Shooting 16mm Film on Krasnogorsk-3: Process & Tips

It was a nominal grant for about two and a half thousand Canadian dollars and we instantly knew that for the film that we wanted
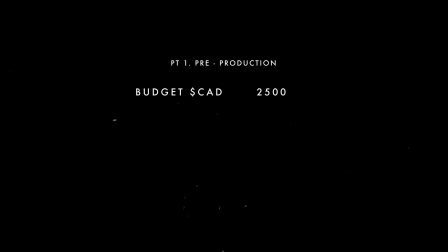(3:59)
to make it was gonna be a couple of minutes long which meant we would probably be shooting five or six rolls of film so we knew that a decent amount of that budget was already gonna go to the cost of buying, shooting, developing and scanning that film. We started digging Going through some references online, we saw one film in particular called While You Are Sleeping by Anderson Wright,
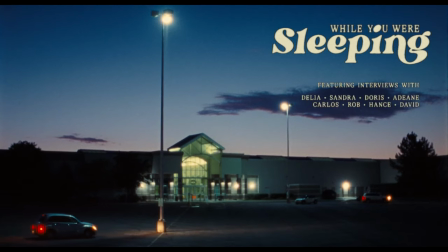(4:17)
which is this beautiful piece about people who are sort of active once we go to sleep.
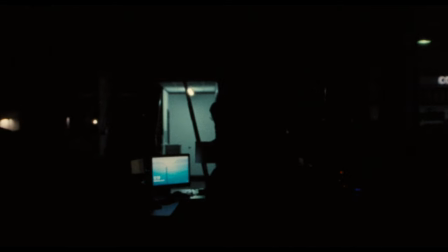(4:22)
And it was really heavy focus on sound design and it's a beautiful film, I'll link it in the description, but it got our ideas going to sort of think about how we could implement a similar kind of structure with this camera. We knew that it was going to be a bit of a battle with sound. We can't really have SoundSync going at the same time as this camera because the motor is so so loud and it's super super distracting for audio so we tried to keep our goal for this film pretty simple basically we just wanted to execute some fundamentals of cinematography well we all know how important
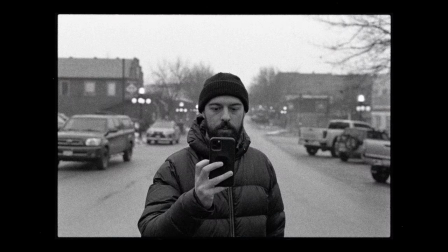(4:55)
location scouting is and so this film is no different we went down there we checked out the space we made sure that things were
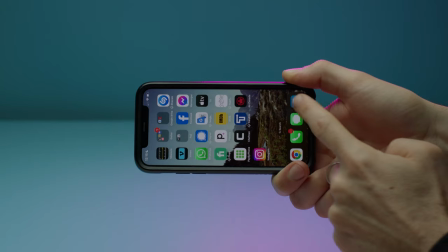(5:02)
actually how they were not how we thought they were we took photos we checked out our lens sizing on Cadrage and we're making sure that everything was in within our lens set that we were having interesting backgrounds for like these different locations that we're placing our character Jesse into because we knew it was a voiceover piece we knew he was going to be doing different things when you'd be boxing when you'd be training and so we just want to check out
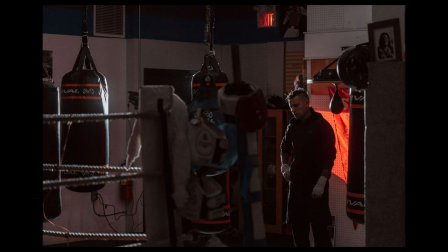(5:22)
these spaces put some bodies in frames take some pictures and make sure that everything was actually going to marry up to the way that we thought it would so because this is 16 millimeter film that we're going to be working with we want to make sure that we weren't just burning rolls on the day and making things up on the spot we made sure that we had a pretty clear and succinct shot list for the entire project and that went
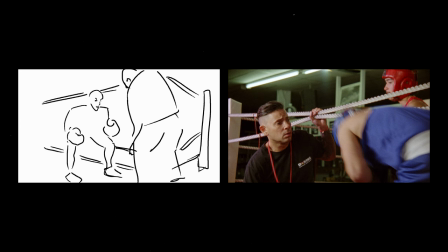(5:42)
scene by scene I'm no artist but having a line drawing of some kind of figure next to a description of what you're gonna see at that certain point is monumentally helpful so Carlo and I were taking it in turns to just check the shot list that we'd written make sure the shot was good enough or similar enough to what we had there cross it off and move on now normally I wouldn't do this but for this project again film is expensive we want to make sure that what we're doing is right and we only had to do it once and so for this project using the story
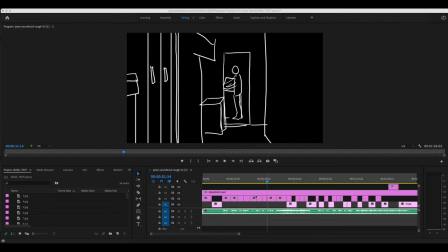(6:10)
boards I brought them into the premiere and just put them on a timeline we used the temporary voiceover that Jesse had written and then we married it up for our sketches just to sort of see what would be happening at what point and that also got us thinking about the score and we're able to send that to our composer Brendan in Sydney Australia to be able to have a look at and then to write something because we knew where the crescendo would be because of the voiceover and we knew kind of that we wanted this slow build up the whole way through and so him being able to visualize that and us being able to visualize that helped us kind of move on to the next step so in this section i thought i'd just go through a couple of still images here and just sort of talk about the lighting setups that we used for each of these so
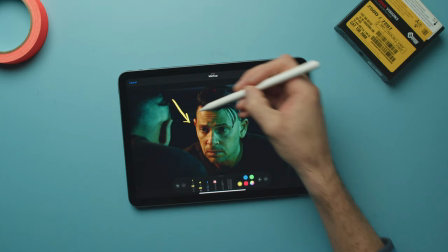(6:47)
we had our key light coming from a screen left here just hitting his face and sort of wrapping around just to the middle
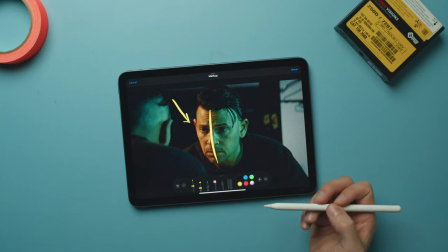(6:52)
of it there was a falconized flex light mat 24rx i think it's called and then we just had that complemented with a fill light here on the other side coming from screen right which was about a stop and a half lower than the key side so he was still backlit we were able
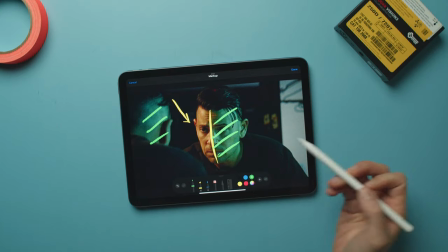(7:07)
to get a sort of a green wrap around here we felt the green across the other side of the mirror as well but we got that sort of you know that
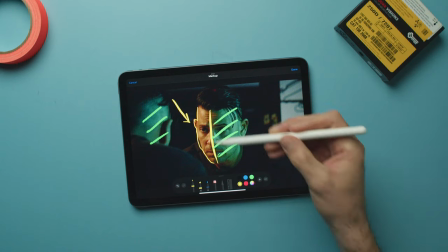(7:13)
little sort of key outline that you want from there from the key being on the far side of the light this one
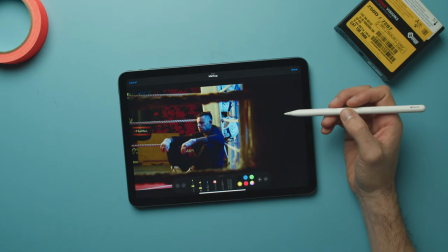(7:18)
here is a kind of a similar thing we also this one we were keying with our aperture 600d through a 6x6 full grid
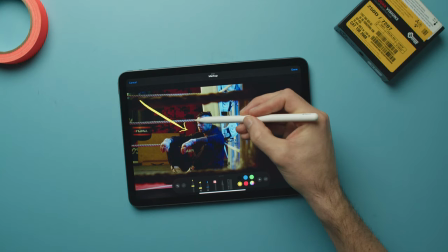(7:25)
cloth and it was coming from screen left as well so we kind of we keyed it with that it's there was a fair bit of spill in the room which
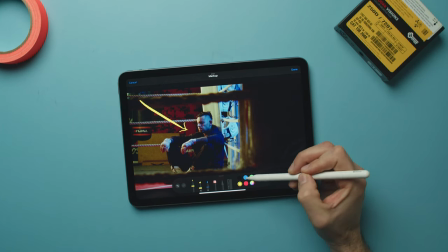(7:32)
if I had more time maybe I'd clean up and that was complemented also with a fill light which is again about a stop and a half lower
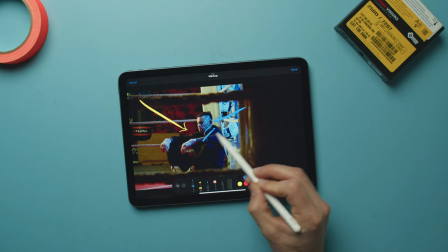(7:37)
and it was going from screen right here to sort of give a blue shade across the whole foreground and make it sort of a bit more
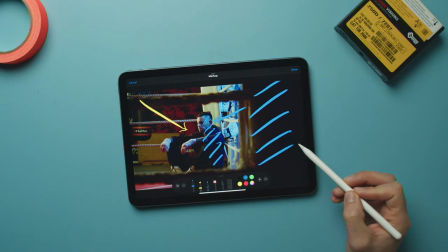(7:44)
deep we had this whole area here that was deliberately negged out that we didn't have any light on to sort of create some depth in shapes and
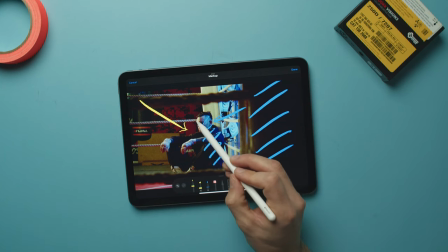(7:50)
layers and yeah and our key light was doing exactly what we wanted it to by giving us that little rim on the backside and you know
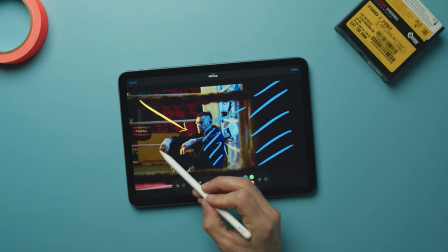(7:57)
there's some nice wrap in the fingers here and ultimately creating depth which is what we wanted
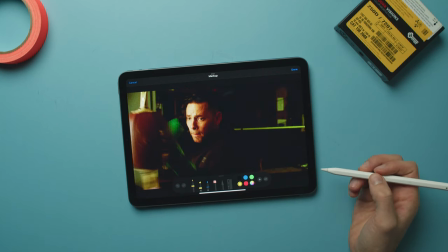(8:03)
this is I think my actual favorite shot from the film and it was pretty simple it was just the the Falcon eyes RX light on a on a stand on a c-stand coming again from screen
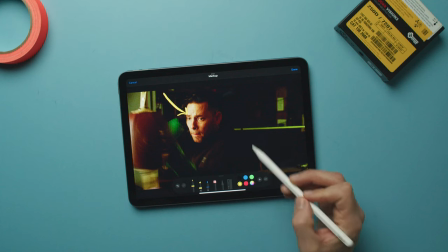(8:12)
left here that was our key light we actually didn't have a fill light here but we walked to a neg in so we just had a neg
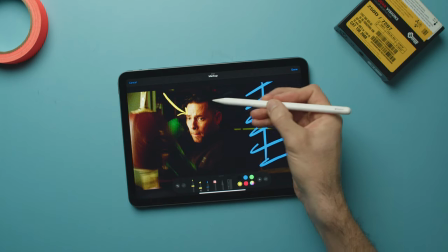(8:19)
here so it was creating all of our dark fill and our key light was able to sort of wrap really nicely I think around here which
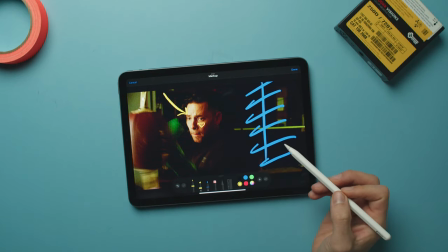(8:26)
is why it's my favorite frame because you kind of get little rembrandt triangle here that we're always looking for and the key sort of gave us the sort
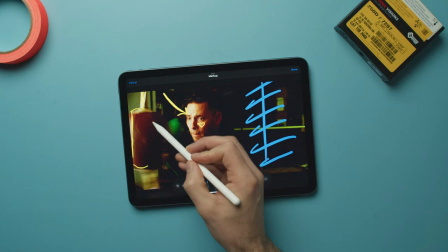(8:33)
of little kicks around the side that we really like and to sort of wrap around everything for shadows around here which is which is what
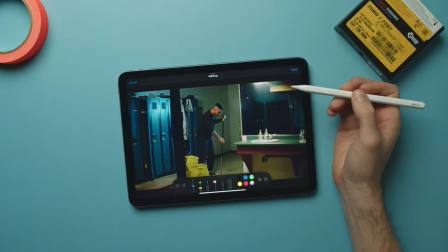(8:39)
ultimately we like this one here is kind of our hero shot for the film it's kind of i left this light fixture in here on this crop just
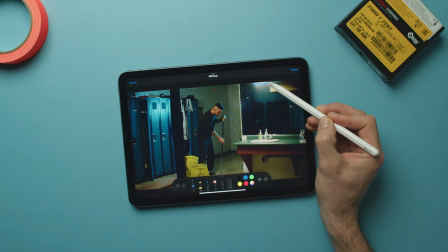(8:46)
so you can see it but we had a for our room tone we just had this sort of falconized light doing this sort of tungsten glow here for our sort of heavy lifting. Then we had a RGB panel in the background here and that was giving us this blue kick that you see coming from this direction here.
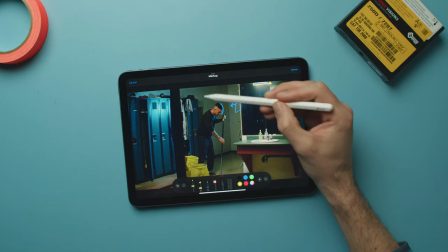(9:05)
You see this little blue rim that's sort of on him there as opposed to our tungsten key light coming from above that's wrapping him around this way.
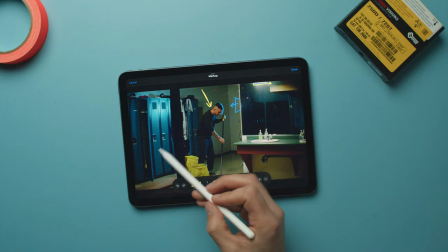(9:13)
It's pretty basic stuff. It's not the world's best scene but we definitely leaned into these colors because of the color palette of this
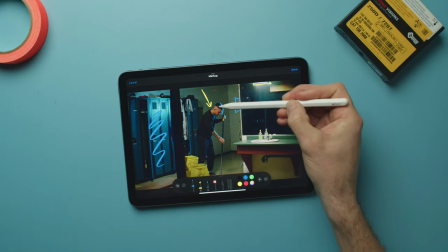(9:20)
locker here we sort of we chose this blue to sort of complement it it's a little more on the green side than the actual lockers but that way it gave us all this sort
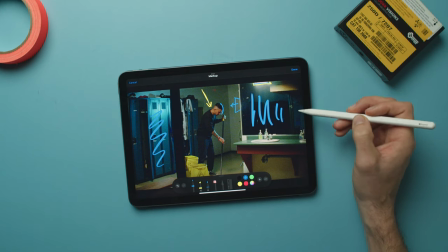(9:28)
of ambient spill in the in the mirrors back here as well and we put a neg up here so we could stop the tungsten coming in from
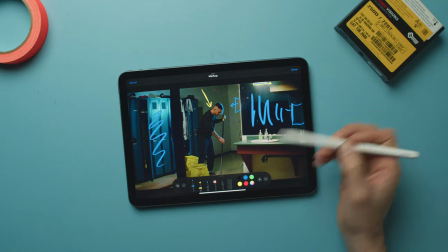(9:34)
the door which was sort of around a corner here but I think it works well I think we chose the color palette based on our sort of location in our room and I think it did a good job and yeah I'm happy with the result this
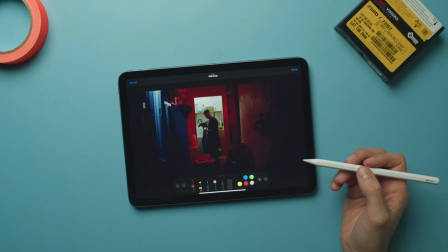(9:47)
one was not so much my favorite shot of the of the show it's one that i really wanted to like but um i think i kind of dropped the ball a little bit here it was it was difficult for me we ended up using for the key it was a falconized light mat
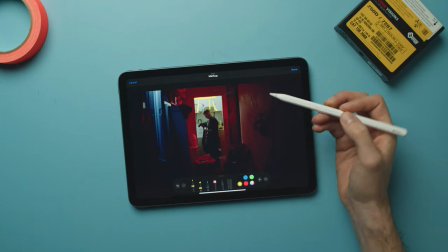(9:59)
that we just kind of taped up to the roof up here which was giving us our glow that way but if i had my time again i would love to have cut it
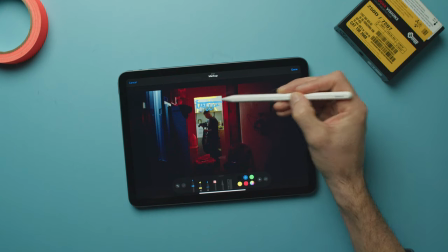(10:05)
off of that back wall there so it wasn't so bright in the background and it could have been a bit darker there but still keying him from inside
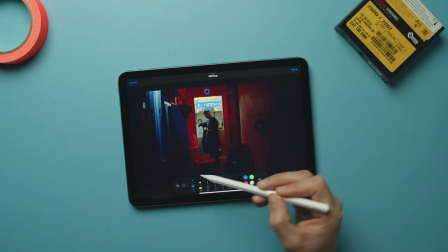(10:12)
there and motivating it from an invisible light bulb that we don't see back here sort of thing but um i went i think a little
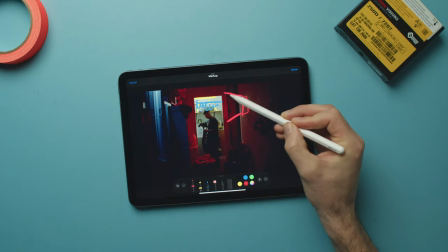(10:18)
bit too hard on the red there was a fixture back here that you can't see hitting red out this way and sort of bouncing off everything and then we had a little um
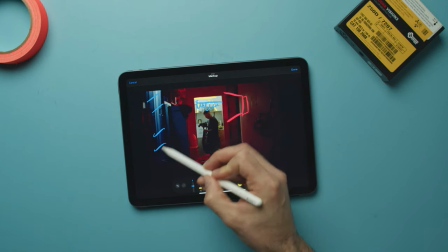(10:25)
a little puck light that was just doing all the the blue sort of fill lighting here um i think in
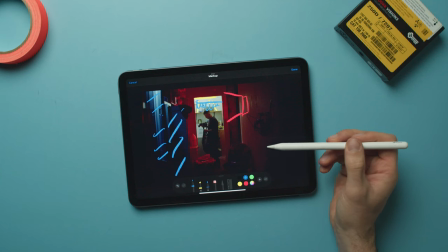(10:33)
principle this shot works but in execution it doesn't really i think it was i don't know i'm not sure what i do here that I don't like but yeah I think if I had my time again I would just try and be a little bit more sort of intentional with this lighting. Carlo took care of the edit for this project it was a bit of a sort of a collaboration in what we were going to do before we started but together we sort of decided that the over scanned look meaning that the previous
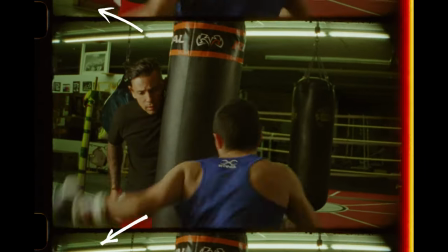(10:57)
and the next frame of your of your 16mm reel are
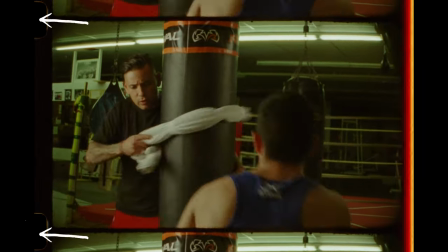(11:02)
sort of displayed and you've got your sprocket holes on the side and it's a pretty obvious look to sort of show everyone that you definitely shot 16mm. we thought that that look was a little bit sort of overplayed I've used it a lot before and I know when I was first getting into
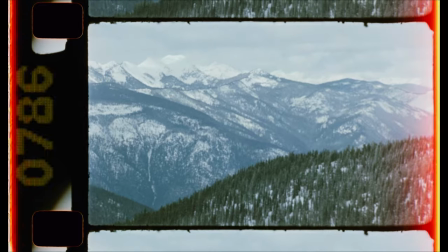(11:13)
film I was super excited by it for us for this project we both sort of decided we wanted to be a little bit I guess maybe more mature than that maybe and just sort of let the film and the textures and the grain and everything that we love about film hopefully do the heavy lifting visually the color grading for this film is something that we definitely didn't want to be too heavy-handed on we wanted to get as much as we could write in camera and we wanted to let the film shine as much as possible.
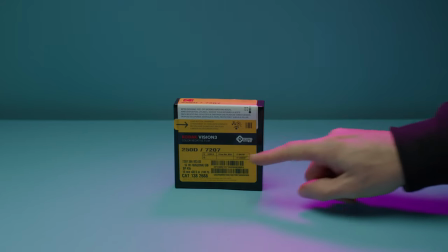(11:37)
We overexposed it all by one stop which gives us more latitude in the color grading process to be able to sort of play a little bit. The way that it sort of responds to color when you overexpose your image is much stronger so we did get the
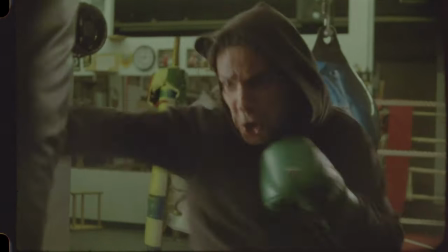(11:49)
scan back in a log format so we could do a full grade on it which we did do and I'm so stoked with the results.
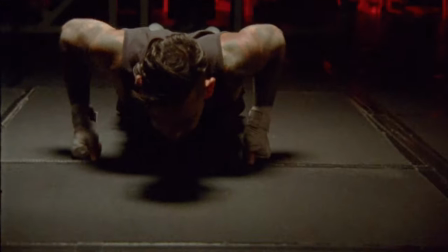(11:55)
For me there's nothing like it when you first start moving those sliders in Resolve and you see a film come to life it's the best feeling.